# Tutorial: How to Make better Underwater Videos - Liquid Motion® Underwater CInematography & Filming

Welcome to Liquid Motion. My name is Guy Chomet. How can you get better looking underwater video? If you are getting videos that look like this,
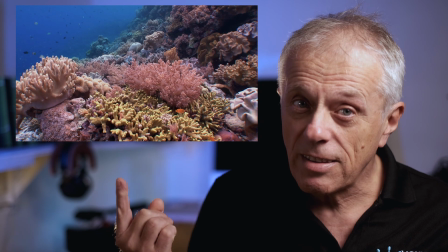but what you really want is videos that look like that, this is today's topic on Liquid Motion. Regardless of the camera you are using, from GoPro to the notorious Red,
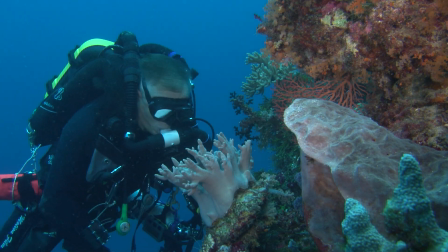if you want to get good results when filming underwater, you need to first work on the lighting.
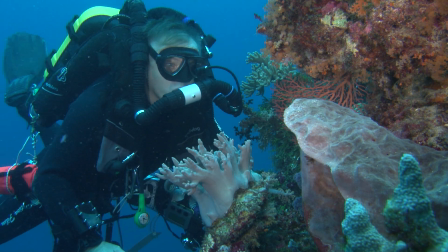You can make more cinematic footage if you control the light. And underwater, more than ever, you need to work on the light to bring your story to life. In a typical studio lighting, like we set up here for this video, we have our key light, which is the main light that lit up the subject. Then we have the fill light on this side that reveals the details in the shadow part of the subject. Then comes the background light that lit up the negative space at the back. And then we put the hair light, which is really backlighting the subject to make it pop out of the background.
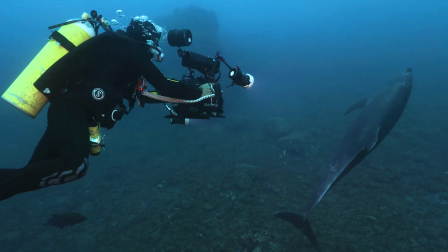Underwater, when shooting wildlife, you carry both the key and the fill light attached to the camera. Yes, two lights should be considered minimum. Then you use the ambient light as a background lighting,
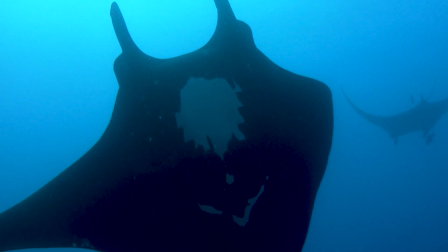or even could become an air light if you place the subject against the sun while shooting from underneath. There are many underwater light options out there, so how to choose the right lights for your camera? Let's start with power and how bright the light should be. If you shoot in the tropics where ambient light is bright, you have to bring a substantial power to make an impact on the scene. The power or brightness of a light is expressed in lumens. I personally use 15,000 lumens light.
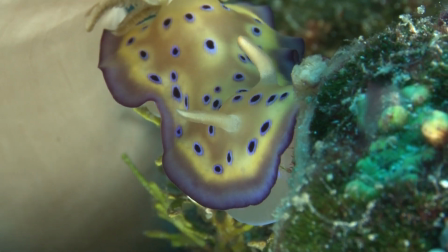Anything under 6,000 lumen will work for macro, but it's not going to do the job well enough in wide-angle filming. Lights are super expensive, so it is crucial to choose carefully. Then you can keep the same lights when you upgrade your camera.
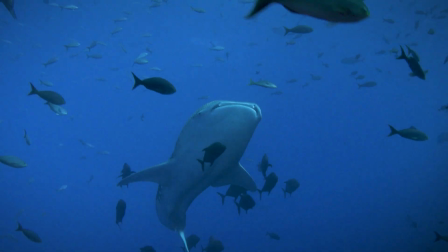Because we use wide-angle lens and get close to the subject, the angle of the beam should be as wide as possible.
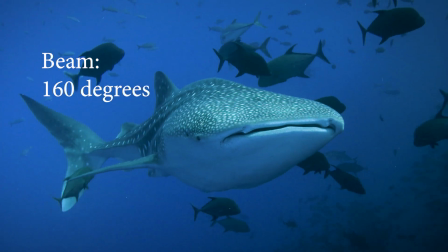The light I am using has a 160-degree beam, and this works very well. The color temperature of the light should be as high as possible. 6,000 degrees Kelvin is good. What would be good, really, would be an underwater light with adjustable color temperature that could go up to 13 or even 15 or 17,000 Kelvin.
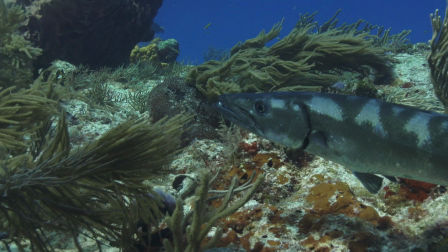But we are not there yet. It is obvious that if you are shooting wide angle, it is impossible to lit the whole scene.
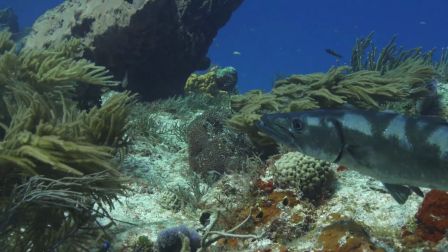So, to have a great picture,
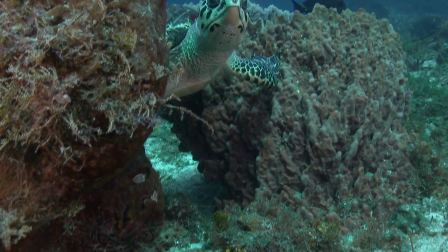we need to blend the color temperature given by the artificial light on the foreground with the temperature of the ambient light in the background.
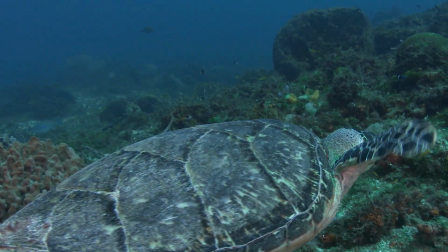And the only way to do that is to bring the artificial lighting to a higher temperature of color, so the foreground and the background mix better together. And this brings me to the next point: filters. It is good to have a way to install filters on your light to modify their color temperature.
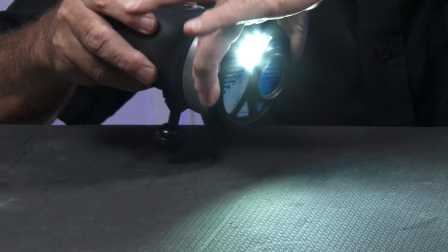Some light comes with a filter thread or a clip-on filter.
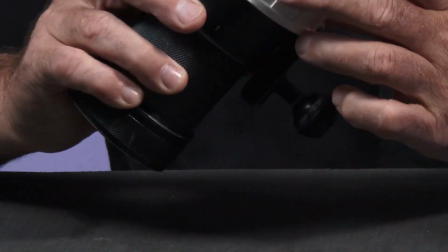If not, then you'll have to make your own, just like I do for these slides. Batteries need to be user-changeable for two reasons.
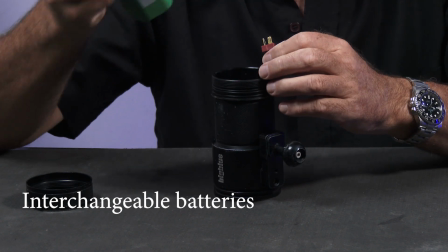You may want to have spares so you can change the batteries and keep shooting without having to recharge the light.